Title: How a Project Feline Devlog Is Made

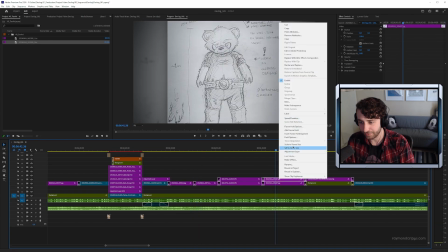1233s
Like if I right click on this one and go reveal in project, it'll open up my graphics.
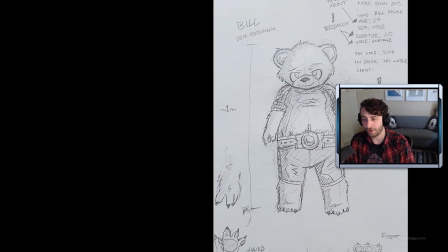1238s
And the graphic here is literally, this is just a photo I took with my phone. And I do a little bit of touching up to it in the timeline just to make it pop.
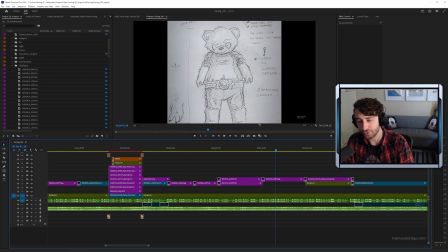1245s
So I've got a drop shadow on it, I've got a blurred background as well, and then I've got a bit of color vignetting on it as well, just to kind of soften it on the eyes,
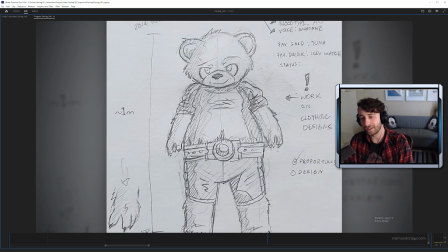1254s
because I know that like for content with light colors like white, a lot of dark mode users out there like me, and I hate when I get flashbanged in a video with a big white background,
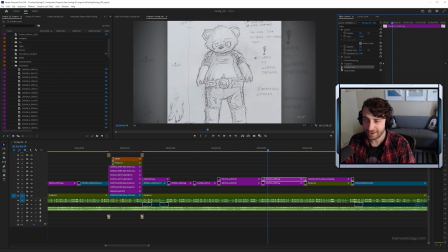1264s
so I put a bit of a soft vignette on anything that's like too bright, just to kind of soften the effect a little bit.
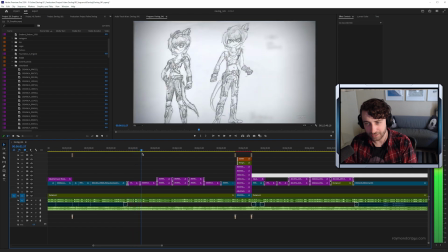1273s
So you can see here I've done the same for all of Gabby's sketches. I've got a bunch of these, and I just do a little crossfade here.
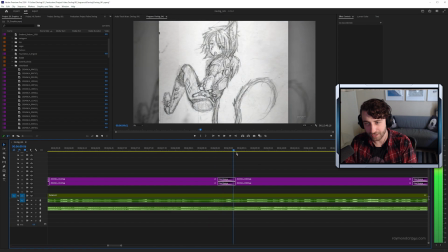1280s
For these I'm just crossfading in between these.
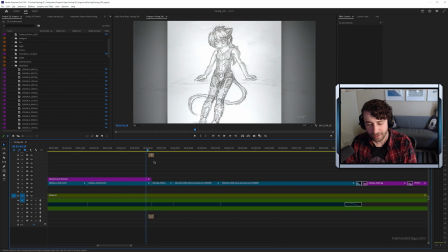1282s
For some little bits of footage I'll do a more hardcore type transition like this one, where I have like a wipe transition.
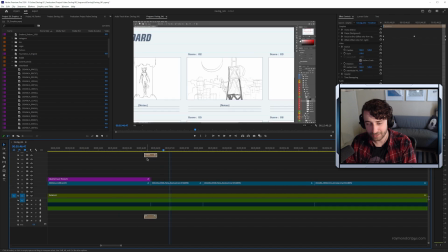1292s
And this is a custom one I've made.
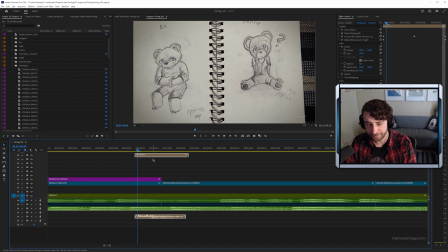1294s
I've got like a solid object here, I've got a sound effect on it, and then I've just got this offset and Gaussian blur. So if I don't have anything on, it just makes a solid cut. But I find that sometimes it's just a bit sudden and it kind of catches me off guard.
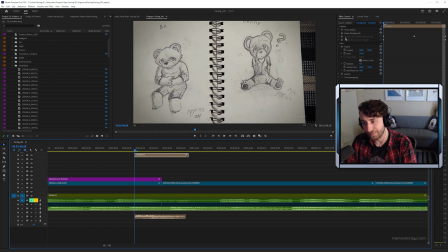1312s
So I like to do a bit of a wipe transition. So I'll have this animated offset effect, which just shifts the entire, because it's applied to a solid, it applies this to whatever is underneath.
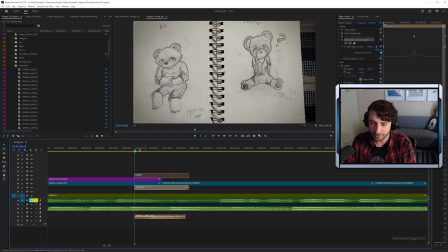1328s
So if I move this underneath, the transition won't play at all. But if I move this above, it'll just add this effect to whatever's underneath.
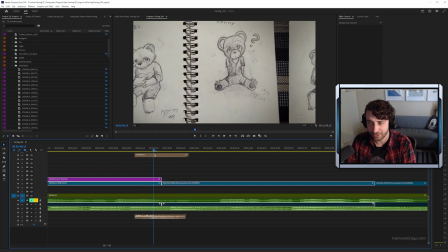1336s
And in this case, it's these two clips. You can see here that it starts to offset it so that it's about halfway across the screen,
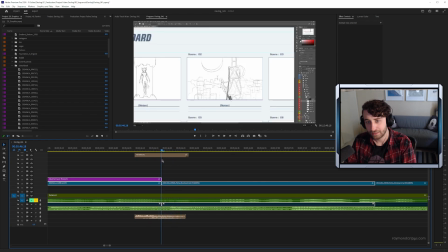1343s
and then halfway in it switches to the, you can actually see it tiling and mirroring here to the next bit. And it looks, even then, it still looks a little bit,
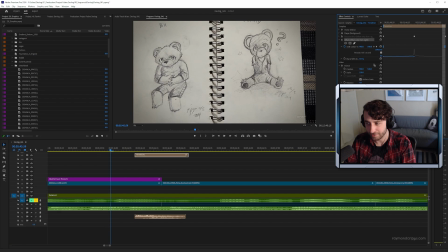1355s
I've tried to like smooth the keyframes out a lot and added a lot of easing to make it look smooth, but even then it's still a bit sharp. So I add an extra bit of Gaussian blur,
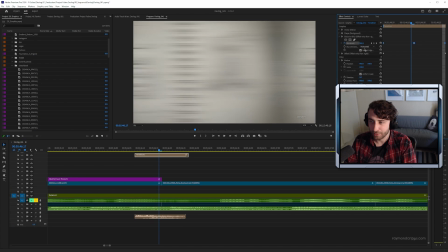1369s
which I literally just have some blurriness and just set it to horizontal,
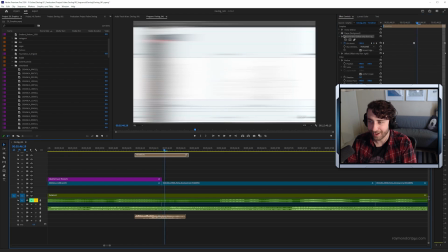1374s
and that adds this sort of motion blur effect, which sort of fades in and out like that,
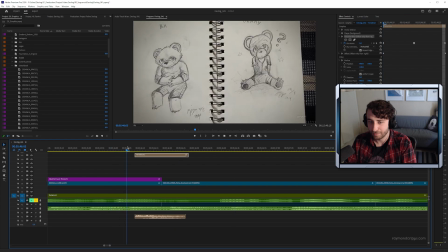1380s
just to kind of make it look easier on the eyes.
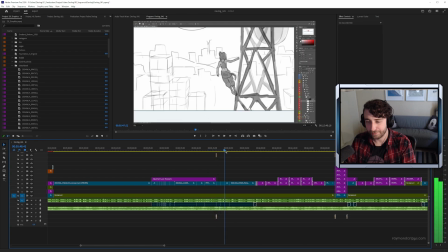1383s
So I use those from time to time just to transition between, footage and B-roll and that sort of thing. And then sometimes I'll use just a cross dissolve.
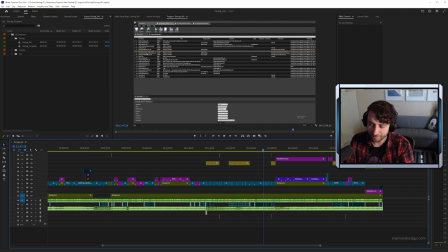1391s
But then, as you guys know, at the end of my videos, I always have my credits roll and I try to show off some fan art at the end.
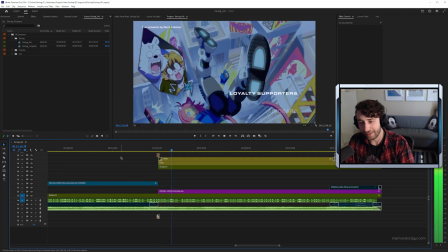1397s
And that's my favorite bit to do. It'll do a fade, and then it will start doing the Patreon credits and it'll show some fan art on screen.
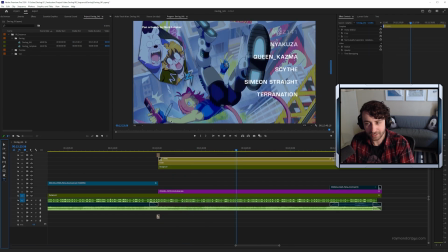1405s
And I've got a credits object here. This is just a scrolling text effect.
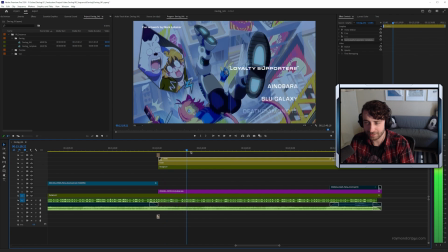1410s
I think you can make scrolling text in Premiere pretty easily, and I just paste the list of names from my Patreon and YouTube members to put in here.
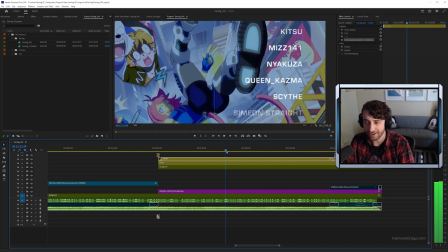1418s
And I give them a nice cool font as well. I don't just put them in Arial.
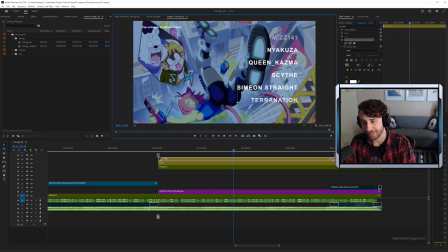1422s
None of this default Arial. No, I pick a cool font. I pick Eurostyle Bold, my favorite font.
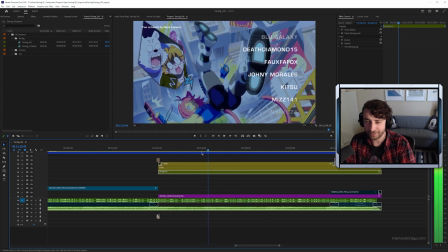1430s
And then to have something to show on screen, I like to shout out the community and do fan art. I'll say I didn't expect I'd ever have a segment like this. But, to me, when I do this, it's sort of a reminder that to keep going so that I can keep creating segments like this for the videos.
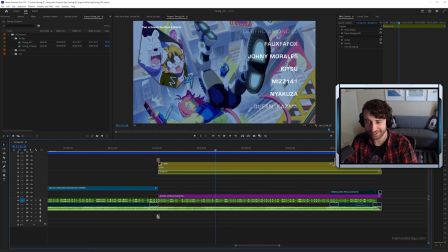1447s
I feel so privileged and lucky to have a whole list that I get to put here, and amazing background art to put in as well. So this particular piece is by Rock Lobster, and the fan art, when I just click and drag it, is going to be,
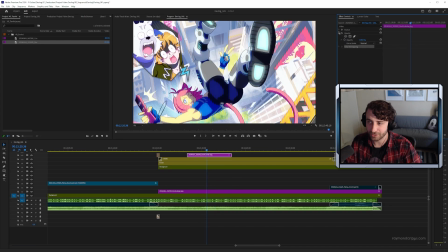1459s
depending, because people submit all sorts of stuff, so I usually have to do a bit of work to crop and fit it to the frame.
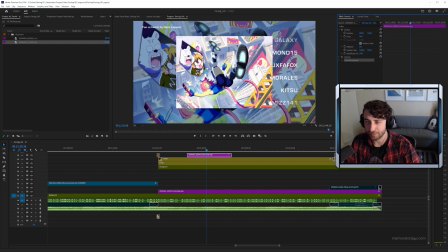1466s
And sometimes it doesn't always fit, right? Like this original piece doesn't quite fit up the video frame.
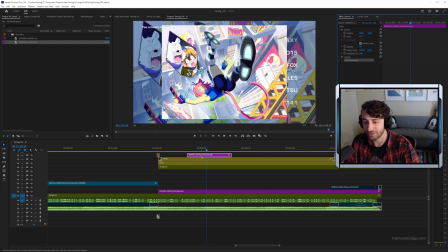1472s
It's different. It's got different dimensions.